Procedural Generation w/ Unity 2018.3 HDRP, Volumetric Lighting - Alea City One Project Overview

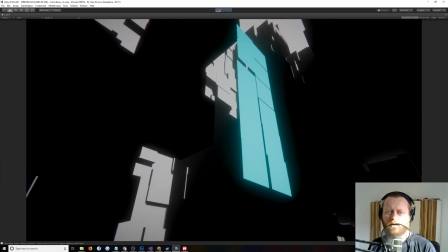215s
This is also a little bit inspired by the work,
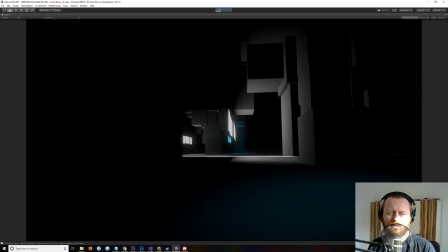221s
clearly inspired by Naissance E, or Naissance, I don't know how you pronounce that, which is actually free on Steam nowadays,
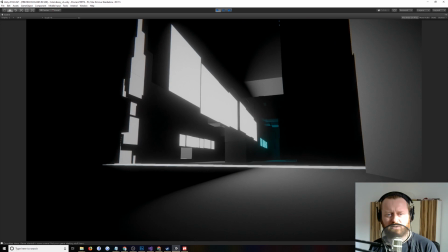230s
which is a kind of a masterpiece of brutalist video game architecture that's actually gone on and inspired a whole lot of other stuff,
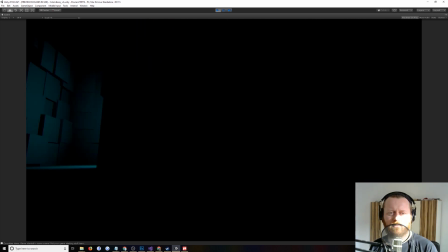238s
like the work of Moshi Linke and, or Linke, and William Cheer with Manifold Garden,
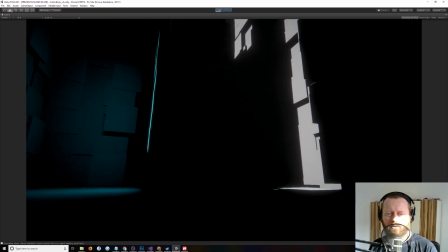248s
and just all the people that are interested in kind of monumental,
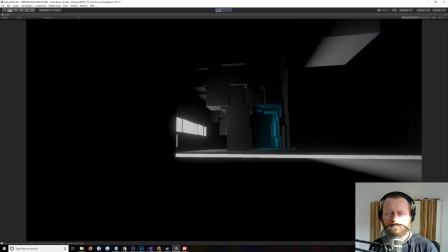251s
brutalist architecture, which I'm also a fan of,
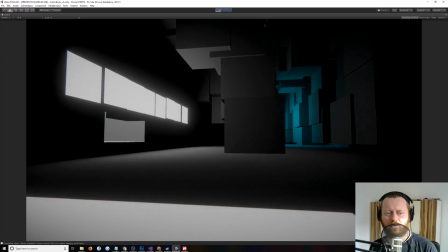257s
and this is kind of an expression of. and then another kind of thread that I'm exploring here is I've been studying
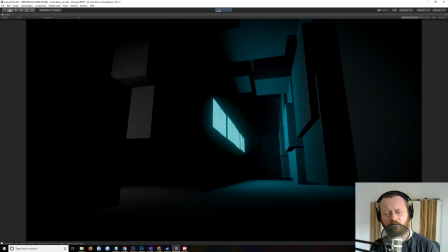266s
a lot lately the work of Brian Eno which I have sort of I
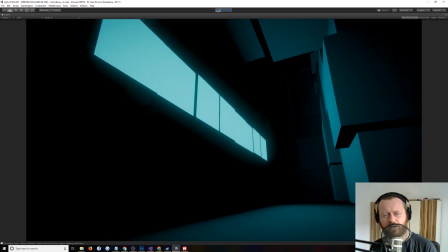272s
feel not uncritical of there's things about his work that I find a little bit annoying but
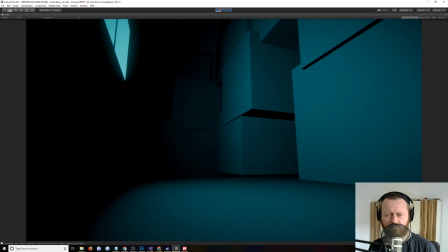276s
but he's very brilliant and one of the things that
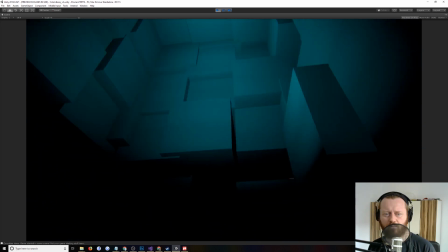282s
he's been doing in his own art practice is these kind of what he calls light paintings
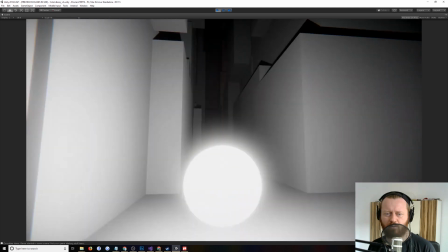290s
which I no disrespect to him but I don't really like what he does with visually but I really
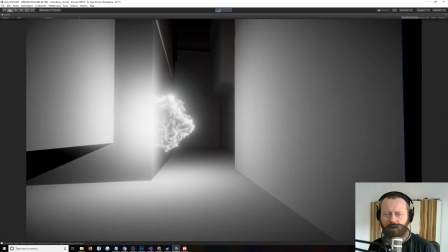296s
like the concept so this was a kind of a idea of like exploring this kind of concept of
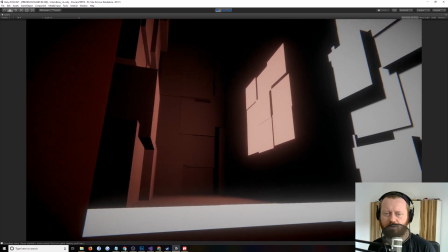303s
sort of light paintings or light sculptures obviously in 3d space and
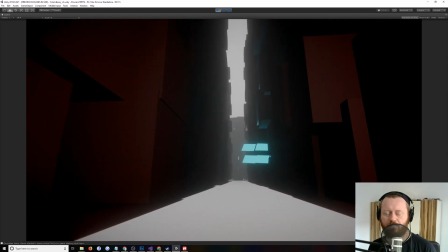309s
then with this procedural component there's volumetric lighting courtesy of HDRP
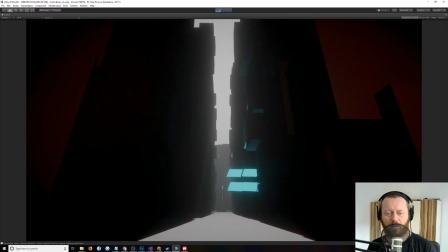315s
I'm just checking my time five minutes okay we're doing good um there's volumetric
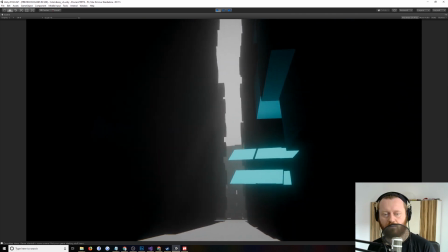321s
lighting by hdrp you can see the uh the light shafts here i tried to not go to
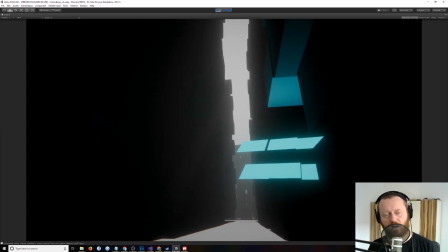327s
od with the god rays um and make it a little bit subtle
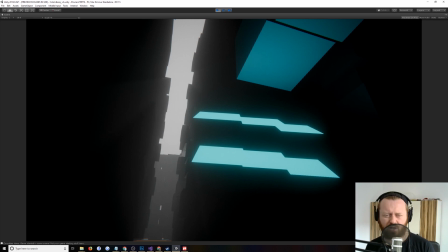333s
i did actually experiment with having the panels generate volumetric shafts as well which is possible but turns
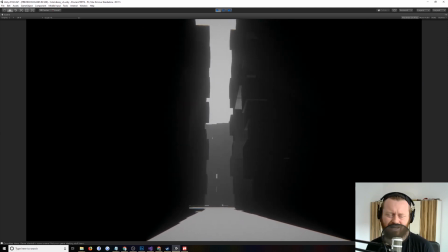340s
out to be because i'm spawning maybe 60 80 lights in the scene turns out to be really really costly performance wise so I
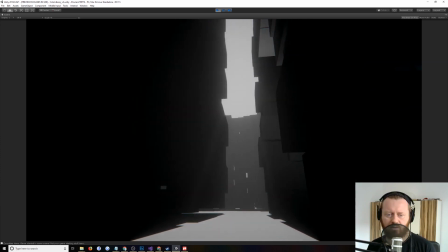347s
ended up just going with the main directional light is volumetric and then the the
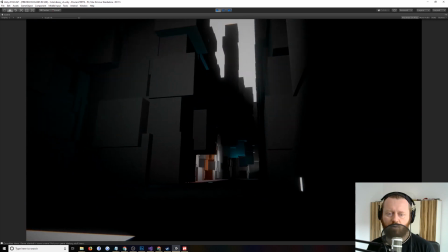352s
panels are not and they just get this kind of aura with glow you can see here there's
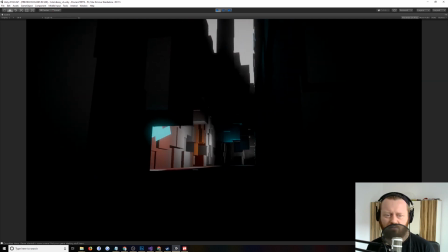358s
some weird rendering artifacts see that flickering pixelation I
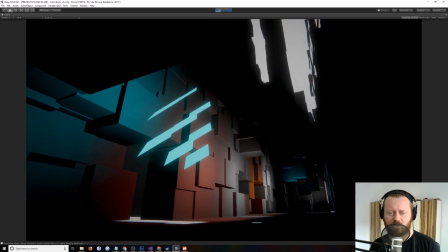363s
believe that's something with HDRP which is still in beta I'm not sure
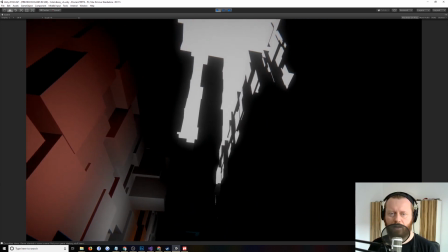368s
I just shipped with it because YOLO the The other thing that I think is kind of interesting here is,
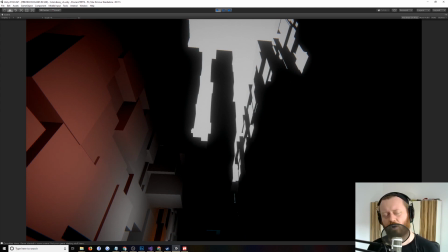375s
I don't know if you would call this chiaroscuro, but this kind of hard black and white lighting reminds me a little bit of like Frank Miller and Sin City and that kind of stuff,
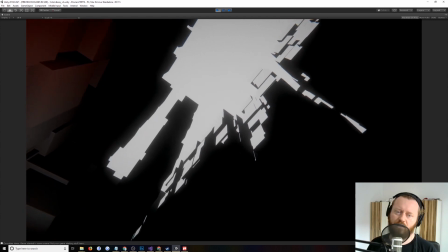386s
although obviously there's also these like gradient spaces as well, but the directional light gives these kind of hard black and white images,
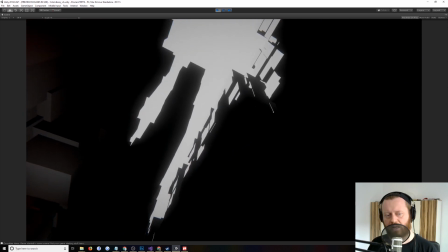394s
and that's just basically by turning all of the indirect lighting off and setting it all to black so
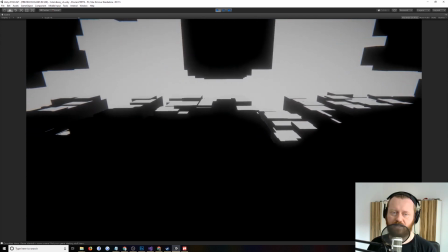401s
that we get these like hard black shadows and then this this kind
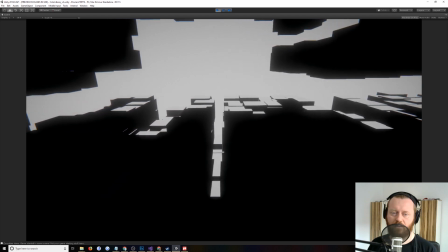407s
of like slightly harsh white light which I thought was
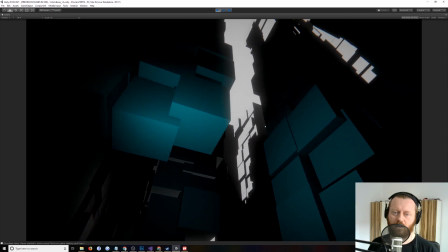412s
cool and is a nice contrast to these kind of gradated light patterns that we get from the light panels.
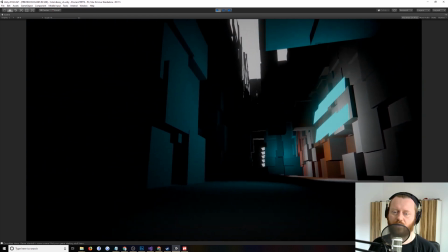423s
Stuff like this I really like just with the lights kind of like coming into view in these kind of different color fields.
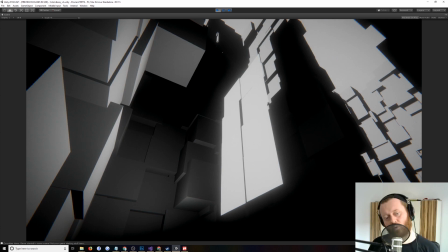429s
I thought about doing more colors or doing this is nice too or doing procedural color schemes which I might experiment with in a future iteration.
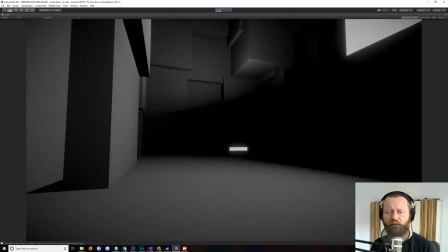438s
I kind of want to do maybe some more versions of this which is why I I called it Alia City 1.
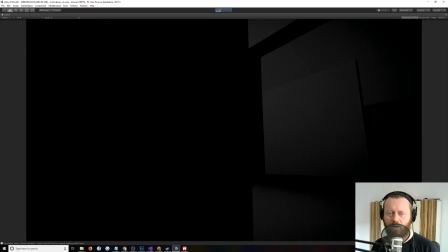444s
I might do an Alia City 2. That's pretty.